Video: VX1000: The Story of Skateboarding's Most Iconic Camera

I think there's been a ton of different things that have changed the way skateboarding filmmaking has been made,
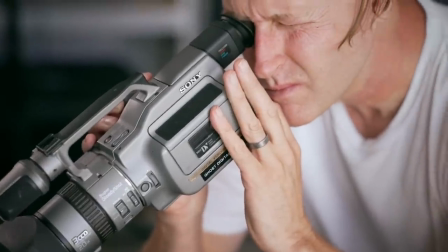but without a doubt, the VX1000 is the most prominent thing that's ever changed skateboarding videos.
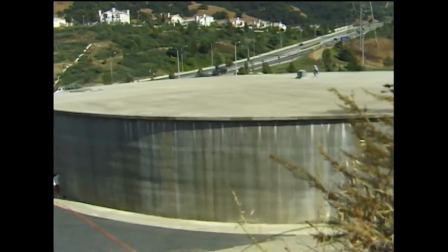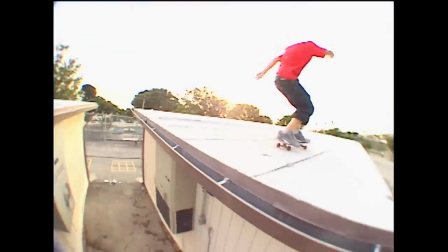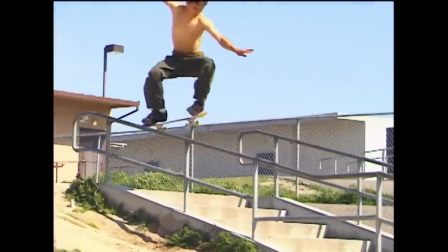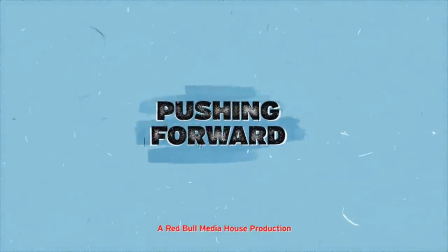I was always up for technology. So any new technology, I wanted to buy it if I could afford it.
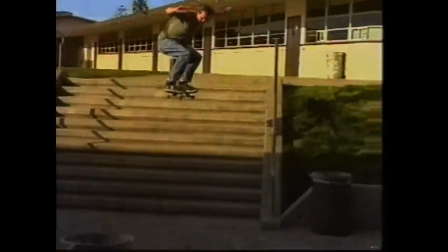So Hi8, MiniDV, whatever it was,
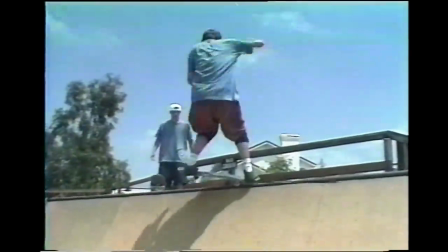I wanted to get the latest and greatest. so VX1000 was just sort of a stepping stone for me. Although, I appreciate how well designed it was unintentionally for skating.
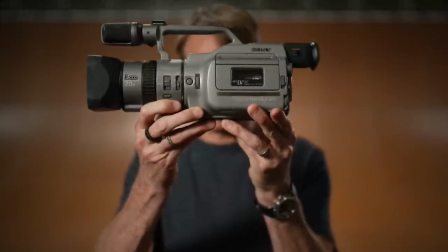Here we go, here we go, here we go, here we go, here we go.
That VX was that one. It was like, you could only get it this way. Obviously, kids film stuff with other cameras these days, and there's these high-end productions. but that like hardcore group of skaters,
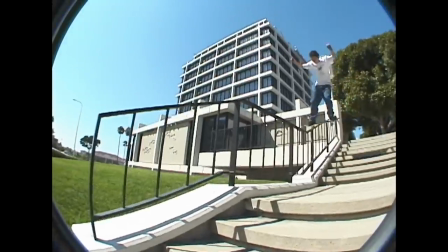you know, they still respect the VX. There's a certain look to it too, obviously. I think that's just timeless with skateboarding. The VX is so iconic that you're seeing like jewelry made.
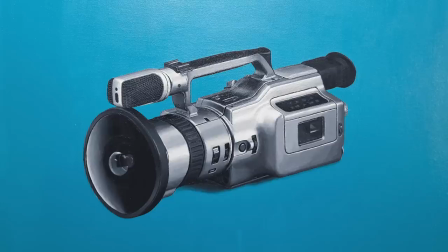You've got t-shirts, you've got skateboards. Like I know a dude that got a VX tattoo on the side of his head. A huge VX 1000 on the side of his head. That's dedication. It's got like a certain energy.
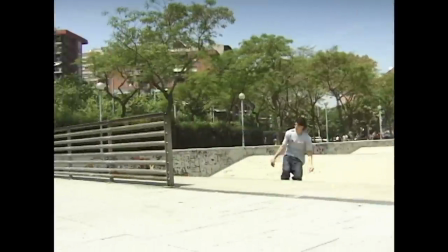The HD went maybe a bit too far as opposed to like a camera like the VX, you know, which was more connected with the spirit of skateboarding.
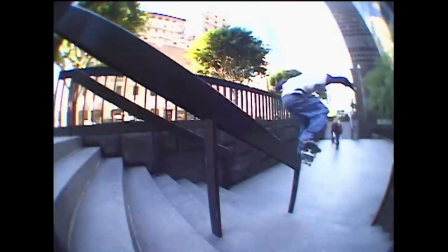If you look back at skateboarding videos, the real golden era is the VX1000 with the Century Fisheye.
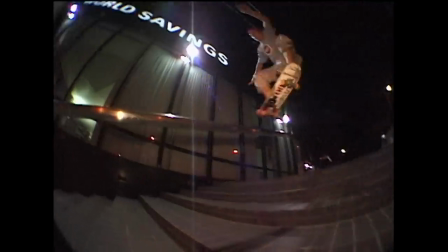It just felt like you were in there more. You were in the action and it felt impactful.
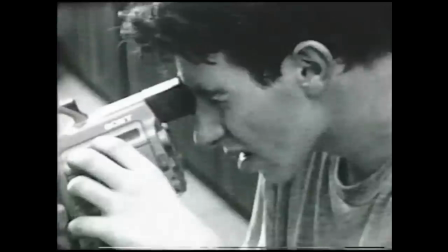I think it's so respected and still sought after because of all those rad videos like Alien Workshop and Girl and
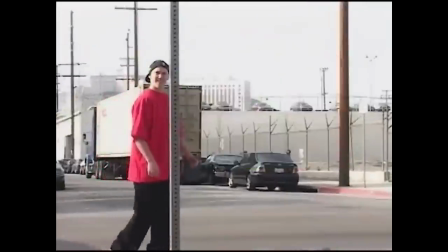Transworld like those were huge years in skateboarding and there will always be iconic and they were all captured by the VX1000.
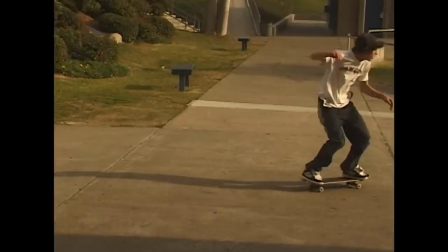So this camera came out in 1995. 27 years later this camera is still being used.
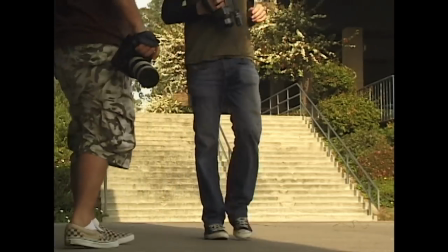That was the fucking raddest thing I've ever swooped up in skateboarding.
The VX1000 is hands down the best camera for filming skateboarding, and I wish I could still use it to this day, but times have changed.
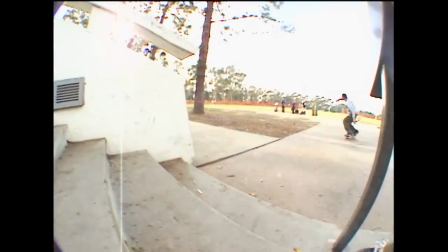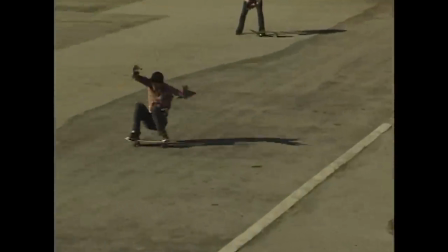The VX look is a little bit more raw in the moment. It feels like, you know, less high production and more just about capturing the action, less thrills and more thrills. The handle, my gosh. This is glorious. Just that handle. The handles? I mean, the handle. Really?
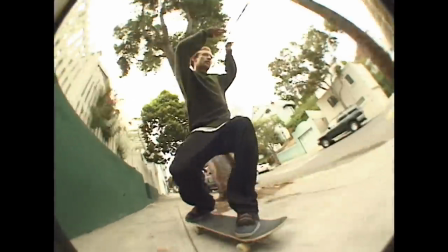The idea that you can hold it from the top and get low and get the fisheye is like, that's what started follow cam footage.
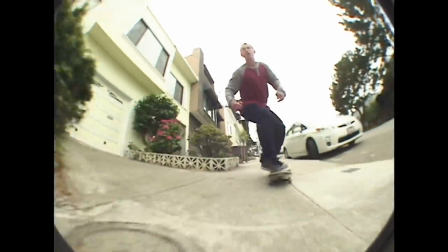We were trying it back in the day, like Bones Brigade stuff,
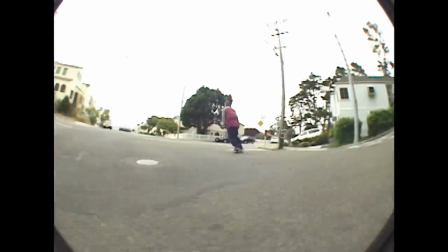but it wasn't as up close and it wasn't as consistent as it became with the VX1000. So I think that's the spark of what you see nowadays when you see people filming and following.
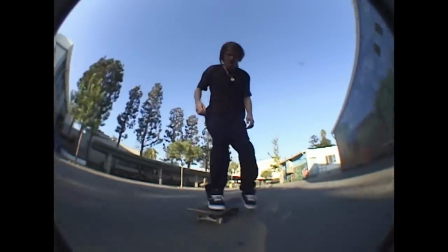It all started there.